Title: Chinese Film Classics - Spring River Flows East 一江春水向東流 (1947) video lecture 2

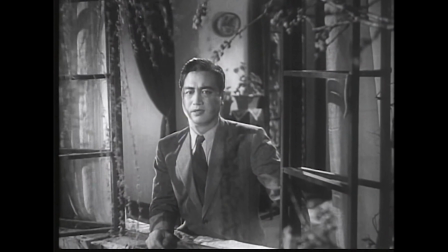(16:24)
In Chongqing, the first time Zhongliang's colleagues take him out partying at night,
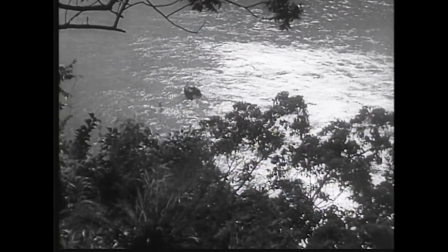(16:29)
he begs off dancing and returns alone to Miss Wang's opulent home to gaze out the window at the eastward-flowing river, which he knows leads back towards where his family should be. One night in Shanghai, Su Fen's mother-in-law wonders aloud where Chongqing is.
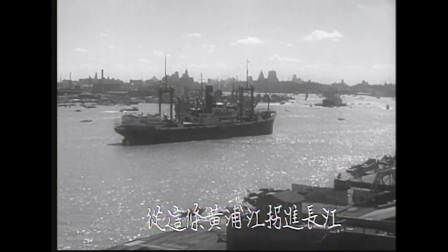(16:46)
Su Fen points to the Huangpu River, which connects to the Yangzi, and thus to Zhongliang, over a thousand miles away. The ever-flowing river is one lyrical connection device in the film. You could contrast this to the comic connection devices in Labor is Love.
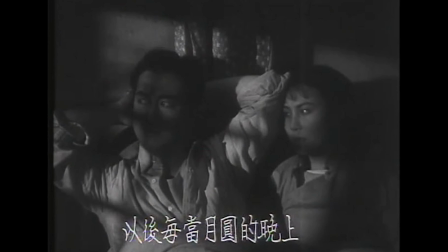(17:03)
Another connection device is the moon. Zhongliang tells Sufen before they part that he will think of them on nights when the moon is full.
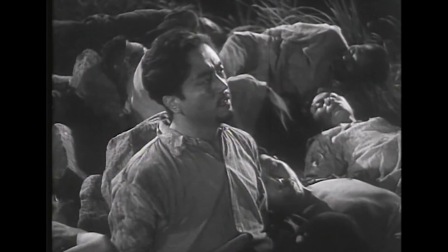(17:11)
His first glimpse of the full moon occurs while he is tied up on a chain gang. Zhongliang also looks out at the moon over the river just before he commits adultery with Wang Lijen.
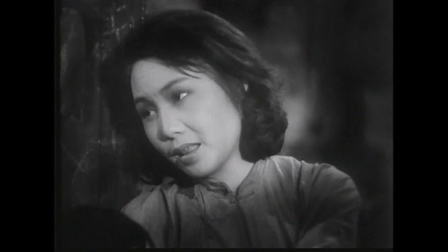(17:22)
The scene then immediately cuts back to Sufen looking out at the moon and remembering his promise to her,
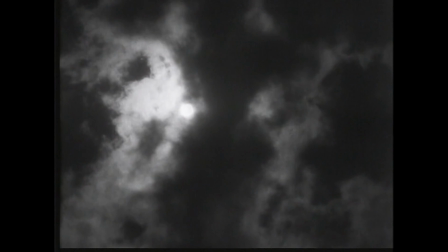(17:28)
only for the wind to rise and black clouds to blow in covering the moon. The poetic lines and tropes in Spring River Flos East have multiple functions, including the establishment of moral archetypes such as the benevolent mother, the dutiful daughter-in-law, the patriot who laments for a fallen nation, and the faithful lovers who pine for each other from afar. Some of these moral archetypes have classical roots. On the eve of Zhongliang's departure for the front,
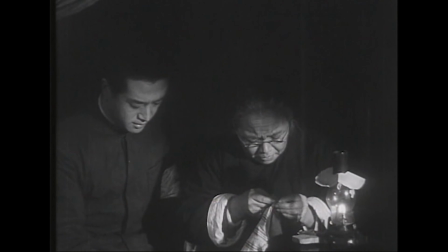(17:56)
his mother stays up late at night sewing him a cotton vest in the semi-darkness to keep her sun warm in China's interior.
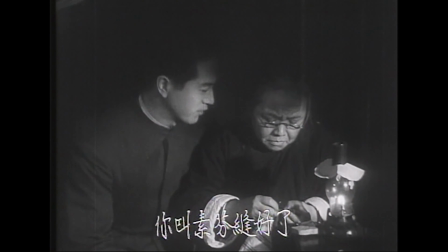(18:04)
This labor of love, literally in the shadows,
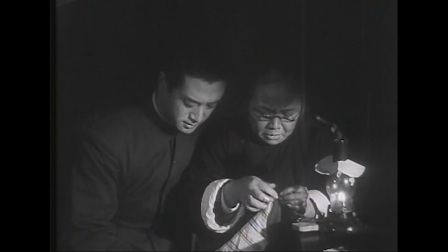(18:07)
puts to shame the showy but meaningless display of the rich missus who has created a single vest.
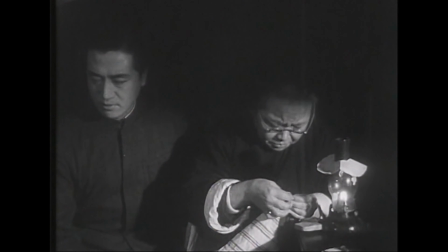(18:14)
The old woman is the very picture of the Confucian ideal of benevolent motherhood, a point driven home by the ancient poem that Su Fenshou's Zhongliang.
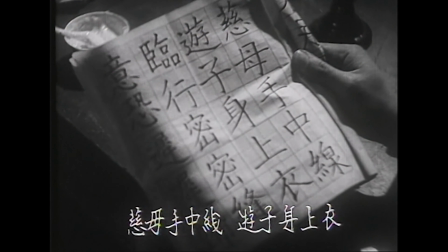(18:23)
The benevolent mother, thread in hand, sews a garment for her wandering son.
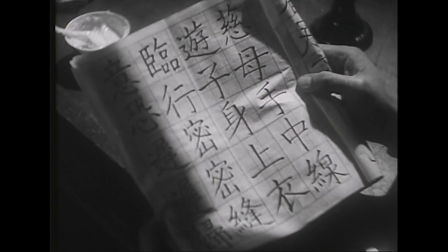(18:28)
Upon his departure, she makes each stitch tight, as if afraid he will be slow to return.
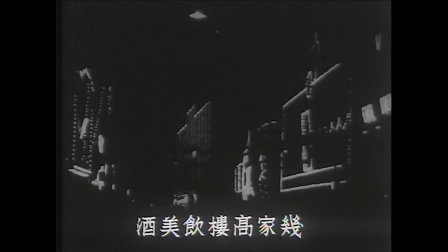(18:35)
During one interlude in Wenyan's party, Su Fen goes outside looking for her son, while a singing beggar girl comes by leaving a blind old man.
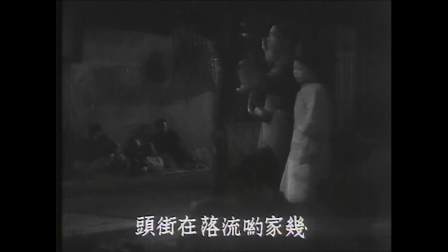(18:44)
The song that she sings, as we see images of old Mrs. Zhang,
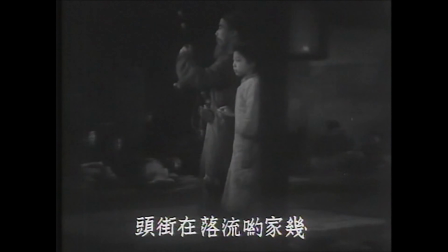(18:49)
Shanghai's neon lights, and the begging couple, brings together the trope of the moon, the thematic focus of this film on the family,
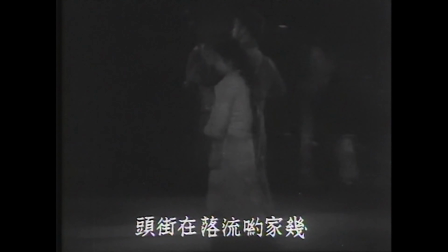(18:57)
and the sorrow or chou of the title poem. The contrast it evokes recalls one of the most famous lines of the Tang dynasty poet immortal Du Fu, itself a lyrical expression of rhetorical form. Behind vermilion gates wine and meat grow rank, on the streets lie bones of the frozen dead. The film's social critique, while persistent, is ultimately subordinated to the grander lyricism of Deluge.
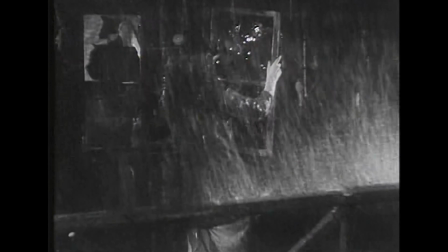(19:24)
At the end of part one, a rainstorm pummels their leaky rooftop shack, and as the storm climaxes,
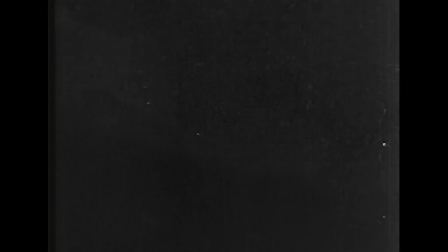(19:31)
Sufen braves the thunder, lightning, and torrential rain to repair the window and protect her family.
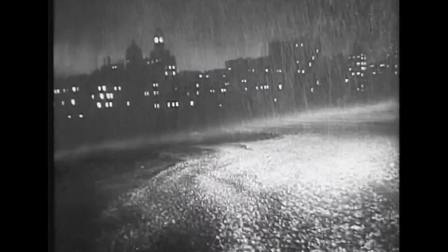(19:37)
A shot shows Shanghai seemingly drowning, consistent with the watery leitmotif of the war as a torrent of suffering. At the end of part two, Su-Fan, in a pathetic gesture of oblivion, quenches her sorrow in the ever-flowing waters. In 1947, when this film was released, war was still raging, and the filmmaker's message with this ending seems to be that suffering, like a river, flows ever on.